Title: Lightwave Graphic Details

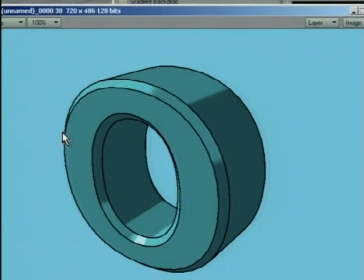Now by putting that dark edge around it, it really highlights it, offsets it. These black edges, you can see they set off our bevels in there too as well.
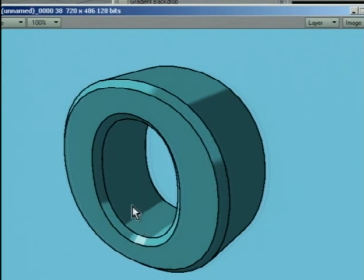And yet we've got these hard edges. So it kind of looks like sort of a hand-drawn look.
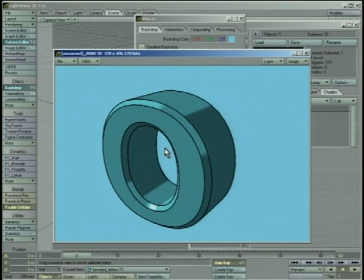It's still definitely computer-generated, still 3D and all that, yet it's a different look.
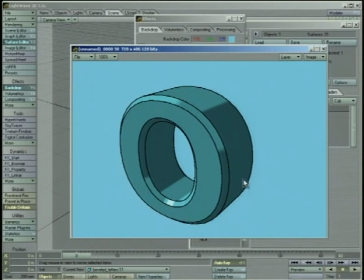This edge around things is also very good to use, even if you're doing regular type.
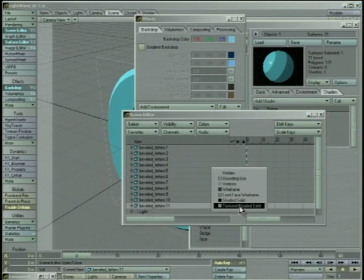For instance, if I hide that guy, let's bring back, one of these guys here. We'll make sure he's in the center of things. So we'll reset him.
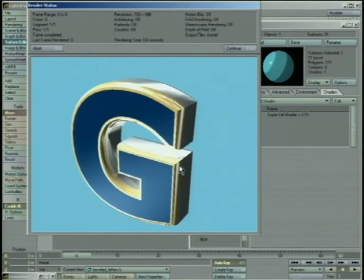See what he looks like. Okay. Nice shiny type.
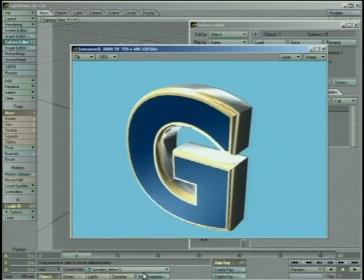Very exciting. But if we really want to make sure that you can read it, we turn on silhouette edges.
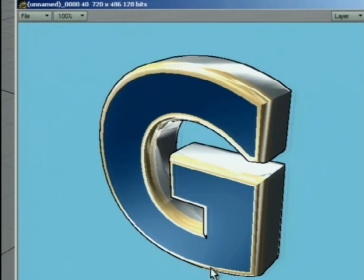It gives us an edge around the outside. It's completely unrealistic. But see how this almost is blending into, even though these are completely different colors, it's almost blending in right there.
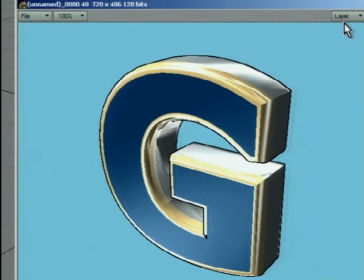By putting that black line around it, you define it, that this is my edge right there.
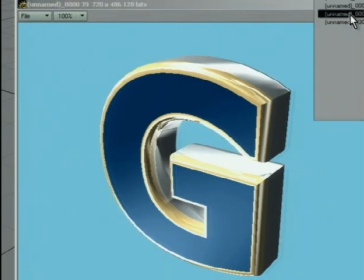Your eye isn't slowly sliding off of it or anything. This is my edge.
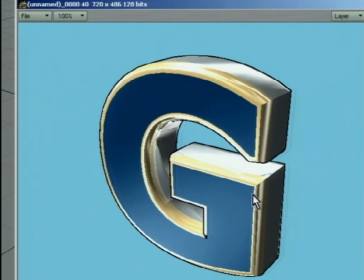You're also embracing the fact that this is 3D computer generated type. If this was a real object, obviously it wouldn't have a black edge around it like that. But you're not trying to be real. You want to make sure that you're legible, that you can actually read this.
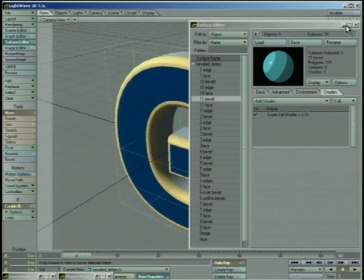This is even more important if your logo is smaller, because very rarely you're going to just have a big old G in the middle of the screen.
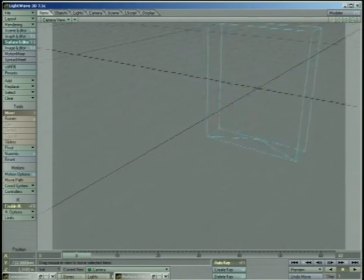But if we take the camera, move the camera farther away, and let's do a render
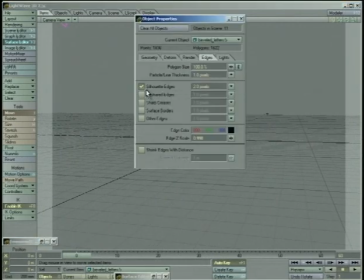with this turned off.
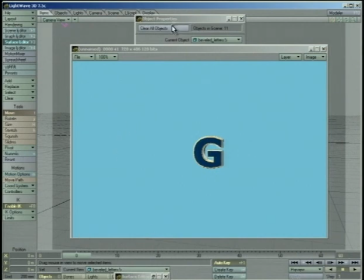Okay, and now we're going to turn the silhouette edges back on again.
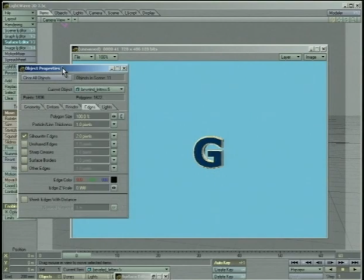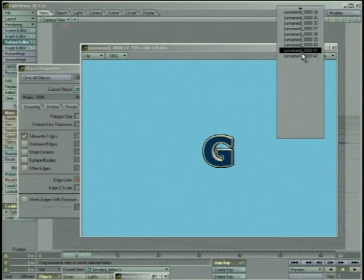It's
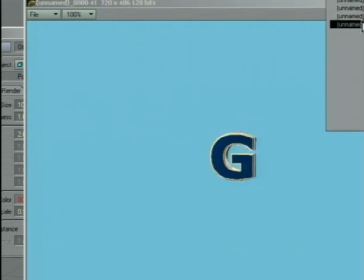it helps set it off from the background just a little bit. Now you're not going to want to do this all the time, but it's another effect that you can use to help make your type a little bit more legible. Sometimes you don't have control over what's going on in your background, so you're never going to know, is the editor comping my logo over light footage or dark footage, or you don't know. So you can't control, okay, I'll make bright type, and that'll always look good over dark footage. Well, that's good, but if you give them bright type and they give you bright footage, your logo is just going to be lost.
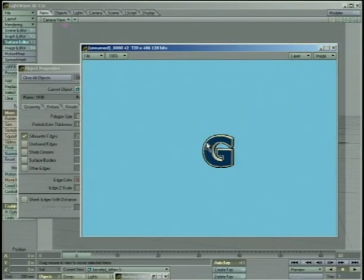So by putting an edge around it like this, you're helping to define it.
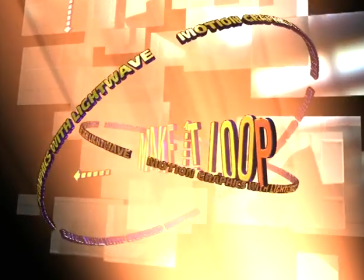Okay, so the first thing we're going to do right now is we're just going to animate a letter flying around the screen, and we're going to make sure that it loops properly. There's a lot of other aspects to a scene that you're going to want to make sure loop. Volumetric lights, textures, particles. We're going to do those a little bit later. Right now we just want very simple how to make a single object loop.
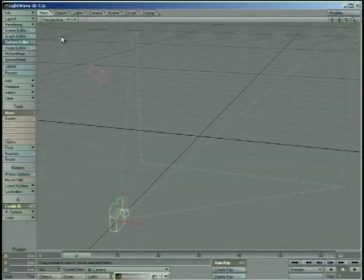So we're going to load in just one of my letters.
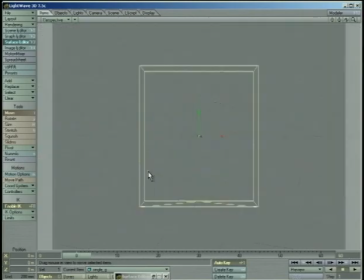We'll just load in a single G like that. And let's just position the camera somewhere.
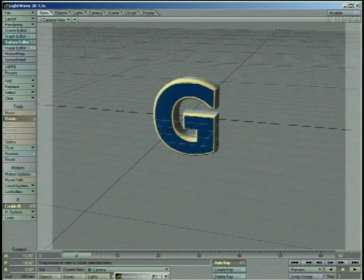Say the camera's up here like this.